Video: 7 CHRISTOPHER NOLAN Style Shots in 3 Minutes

How's it going, everyone? Kellan Reck here, and today I want to go over 7 Christopher Nolan style shots.
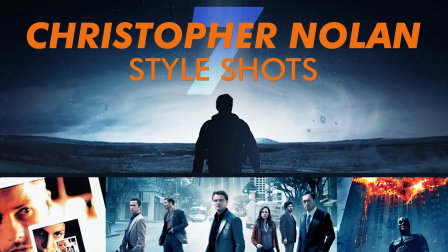Before we dive in, I just want to mention that Christopher Nolan works with a director of photography named Wally Pfister, and they've worked together for a number of films. So some of these shots are credited to Pfister as well. And the two of them love shooting on actual film, not digital.
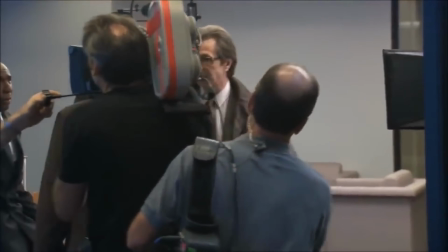(0:29)
So a lot of their stuff is on IMAX film, and just wanted to put that note in there. So now, number 1, the uneasy shot.
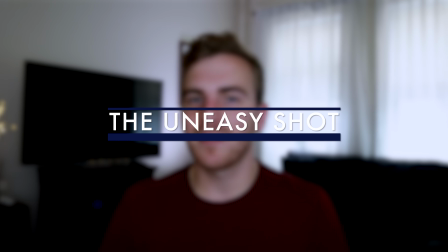(0:36)
This is a shot that's a little bit jarring.
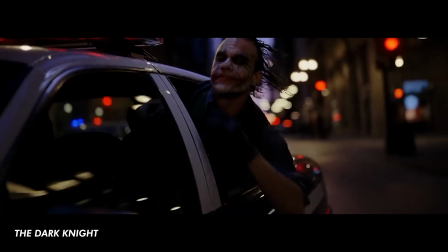(0:38)
It can be handheld movement, or it could just be an off-kilter angle that sort of takes the viewer a little bit out of it and makes you feel just a little bit uncomfortable. Now these could be close-up shots, they could be wide shots, but one thing you'll definitely get out of it is an uneasy feeling when you're looking at these shots.
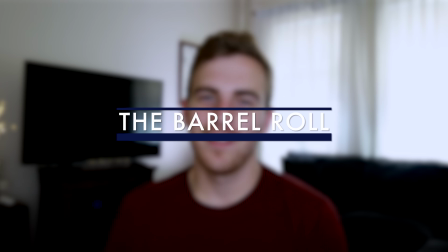(0:54)
Number 2, the barrel roll. This is a famous Christopher Nolan shot. You'll see this for sure in the hallway scene in Inception, but you'll also see it in a bunch of his other movies as well.
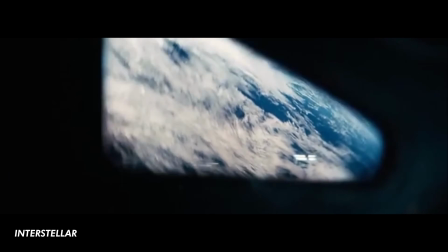(1:05)
In these shots, either the camera is rotating in almost a roll fashion, or the set itself is rotating as the actors are moving through it.
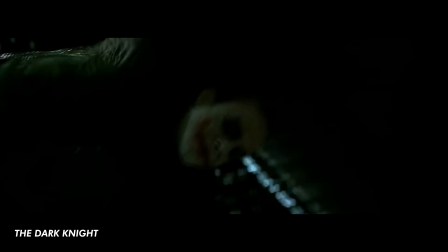(1:14)
This barrel roll shot can be seen in a number of different Christopher Nolan films, and it's classic.
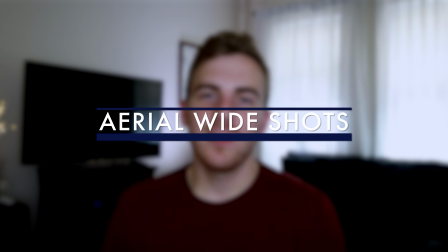(1:19)
Number 3, the aerial wide shot. These beautiful landscape shots are shot from above.
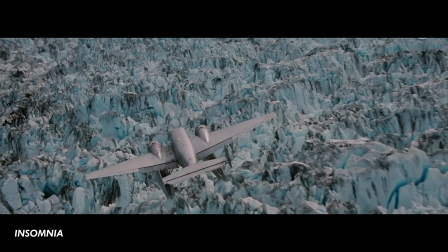(1:25)
You'll see them in a number of Nolan films, and in a lot of them you'll actually see another plane. So the camera's following a plane as it flies over a landscape, showing off that landscape, establishing a scene, and really giving a beautiful look to the viewer.
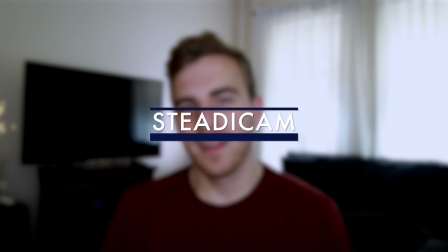(1:40)
Number 4, Steadicam. This is a great Christopher Nolan style shot. Now the Steadicam is used not just to track a character and follow, but also to show off a full set.
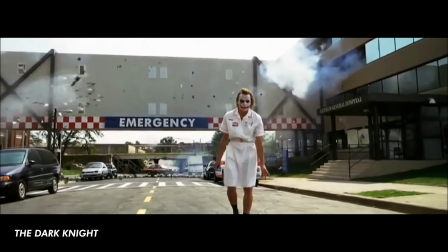(1:51)
These shots can go on for a long period of time because the camera's moving on the Steadicam rig, it's maintaining the shot while the action plays out.
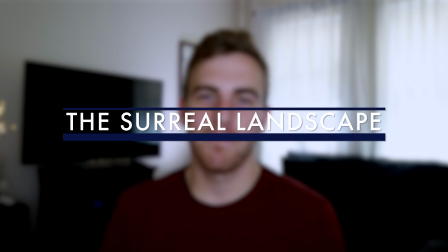(2:00)
Number 5, the surreal landscape. This is something you'll see all the time as well. You'll see it in movies like Interstellar, or you'll see it in Inception.
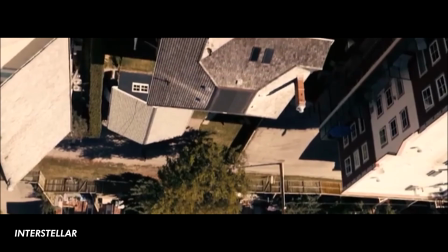(2:10)
This is where you have a beautiful landscape shot, but something isn't quite right. You'll see this in a number of different Christopher Nolan films, these surreal landscapes that make the viewer think, whoa, what is going on here?
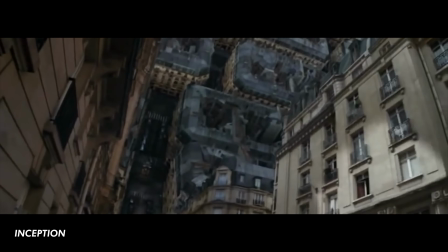(2:22)
It's a really, really cool technique, and it really shows off a world that he's built within his films.
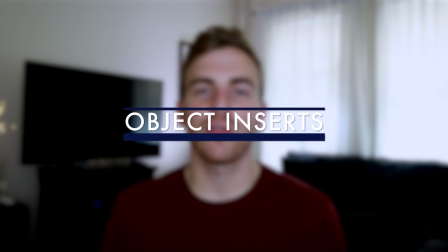(2:28)
Number 6, object inserts. These insert shots show off a particular object in a Christopher Nolan film. And the reason he does this is to not just break up an editing sequence or a dialogue, but it's also to add importance and value to an object.
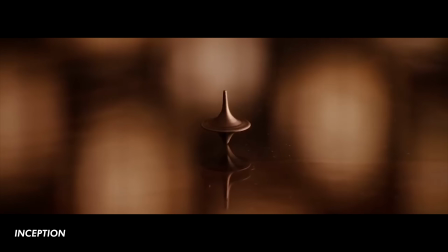(2:42)
So think about the spinning top in Inception, or think about Harvey Dent's coin that he flips in The Dark Knight. Christopher Nolan has talked about this before. He uses these object inserts very strategically and in almost all of his films.
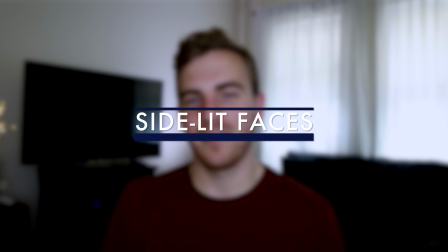(2:56)
Number 7, side-lit faces. This is all about natural lighting.
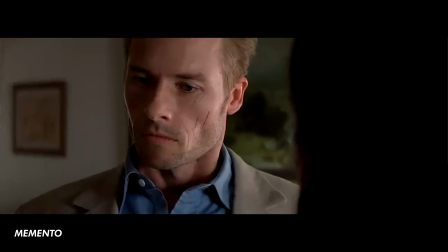(3:01)
Christopher Nolan and Wally Pfister have talked about using natural light and having a natural lit feel in their films. So you'll see a lot of shadows and a lot of darkness. But one thing you'll always see is that characters are very side-lit.
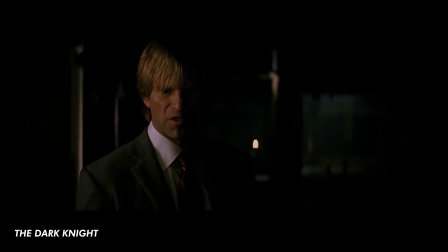(3:15)
They can emphasize the character might have a duality, but also gives a sense of naturalism to the shots. So thanks everyone for watching. That's 7 Christopher Nolan style shots. I hope that it gave you a little bit of inspiration and showed you a little bit more about how he creates his films. If you enjoyed this type of video, watch out some of the others that I've made previously. I've done a video on Quentin Tarantino and Wes Anderson already, and many more to come. If you enjoyed, leave a like, write a comment down below on what other directors you'd like to see, and check back next week for another episode. Thanks everyone.